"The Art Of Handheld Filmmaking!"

What's up, y'all? Jakob Owens here for the Buff Nerds, and today we're gonna talk about when to use handheld filmmaking. Or I should say, when to go handheld when filmmaking. Basically, I've done videos in the past where, you know, I've made anti-gimbal videos, and it's not as much as it is that I'm against gimbals as it is that I'm against them being used for everything.
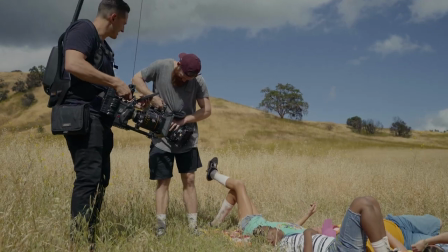[0:29]
I've talked about in the past that, you know, all filmmaking tools are tools, just like a painter that's gonna paint a painting. There's different brushes for different styles of painting, different strokes, and the same thing should go for filmmaking techniques and gear. So every single shot and video you do shouldn't live on a gimbal, or if you do have shots on a gimbal,
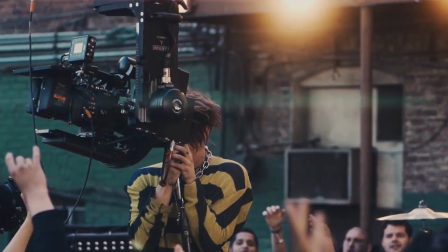[0:52]
you should break it up, break up the pace, the energy, and the tone throughout the video with some handheld shots. And I wanna talk about that today in a couple videos that I recently shot that are either all handheld, and the reason I did that,
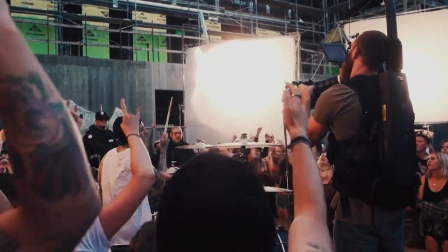[1:05]
as well as why we use handheld in those MGK videos to break
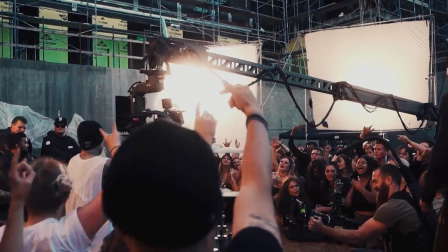[1:12]
up the scenes away from the Ronin or Movi shots and the crane jib shots as well. So through this new MGK music video.
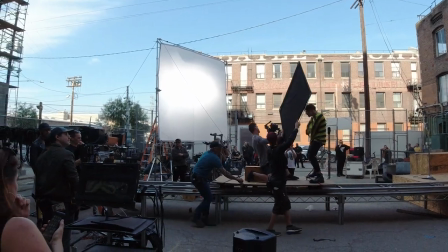[1:22]
And so on this recent MGK video, there was a lot of gimbal shots, a lot of steady cam work and whatnot, some crane stuff.
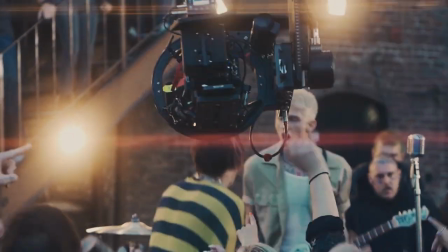[1:29]
And then amidst that, I was B camera catching all handheld energy. And it's just a great way, not only for the style of the video, but to break up the pacing.
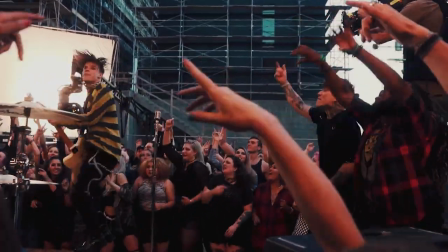[1:40]
It's a very energetic song, and you wanna have those smooth gliding shots, whether it's a crane or establishing a Ronin or Movi,
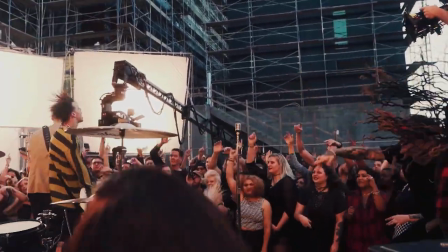[1:46]
but then you wanna be able to punch into and cut to those raw energy,
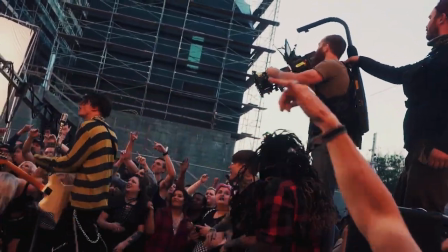[1:50]
handheld, catch those moments, feel like you're there with them, and it just creates a whole nother element and depth to your project. Even MGK said it, he's like, I don't want this all on the Movi. Like, I want some handheld stuff in there.
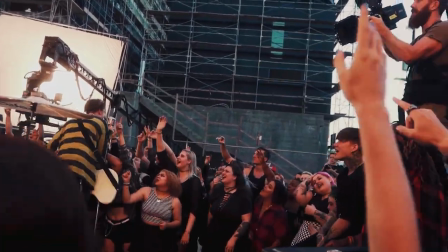[2:03]
And that's one of the reasons we shot handheld and it is broken up. Not only for the Hollywood Horror video, but the new one that was just released as well. Then going into the video that I directed and DP'd for Hardwell, Summer Air, that entire video is handheld.
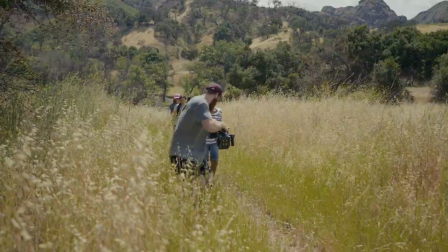[2:19]
I didn't want like any Ronin, Movi, Steadicam. I wanted the audience to feel like they were on an adventure with these little kids.
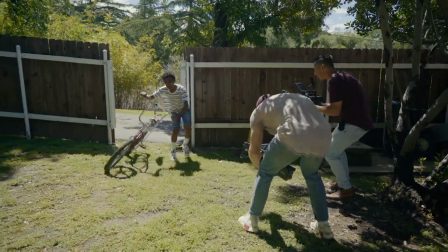[2:27]
So these kids are like exploring nature, they're in their tree fort and all these things.
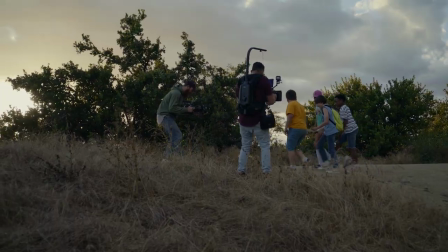[2:31]
And I felt that if you were to just Ronin, Movi, Steadicam, everything, it would take you out of the story a little bit and almost like tell you that you're watching the story rather than making you feel like you're on this adventure with them. So like I'm running into the river, the lakes, the forest, water gun fight, they're exploring the world around them,
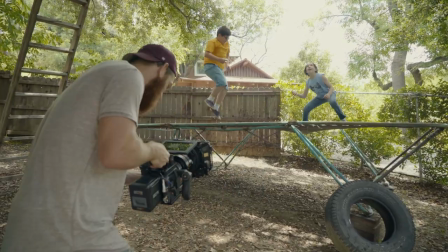[2:50]
their tree fort, climbing, jumping on a trampoline, and everything is handheld with them, running with them,
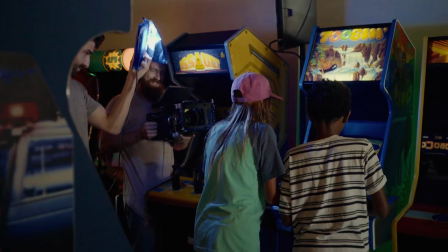[2:55]
capturing them, and that just puts you there as an audience member kind of along for the journey.
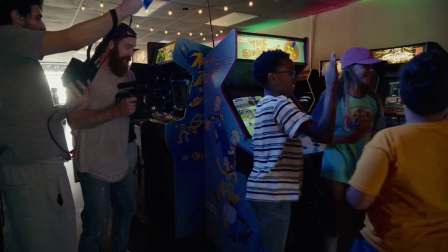[3:00]
So like anything, the way you move the camera, just as much as the shot selection, color, everything else, tells a story and paints a mood, a tone, and should be calculated in what you're doing. So the Hardwell video, all handheld, you know, and I'll link the videos I'm talking about in the description below, and I'll probably be throwing up clips as I talk.
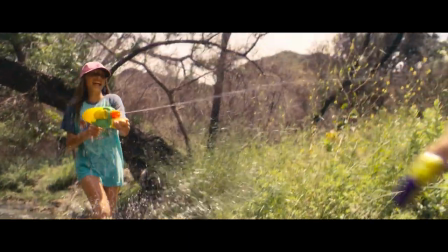[3:20]
But when you're thinking of your camera movement, that's important.
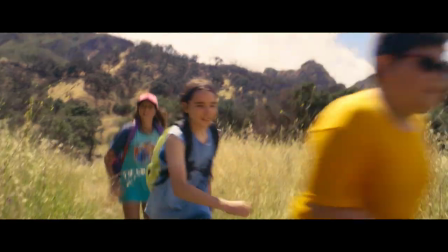[3:24]
You're not supposed to just shoot a video on a Movi Ronin with no thought as to like, why am I shooting it this way?
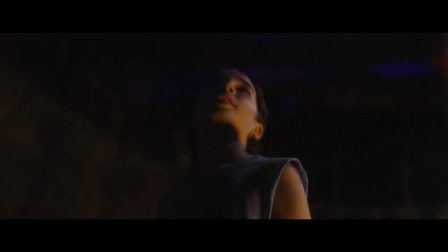[3:30]
What is this establishing shot? What am I cutting into? And if you look at any classic or good Movi, you notice on certain moments that are of importance or mean something to a character, the camera either angle or something switches. You know, it's classic, I think, in Fight, I'm not sure if it's Fight Club or Gone Girl, but David Fincher, the majority of the time, uses tripod, like still locked off, dolly, tripod, whatever it is. But there are a few instances when either something's going wrong or chaotic with, you know, the actor or person in the film, it switches over to handheld for some brief moments.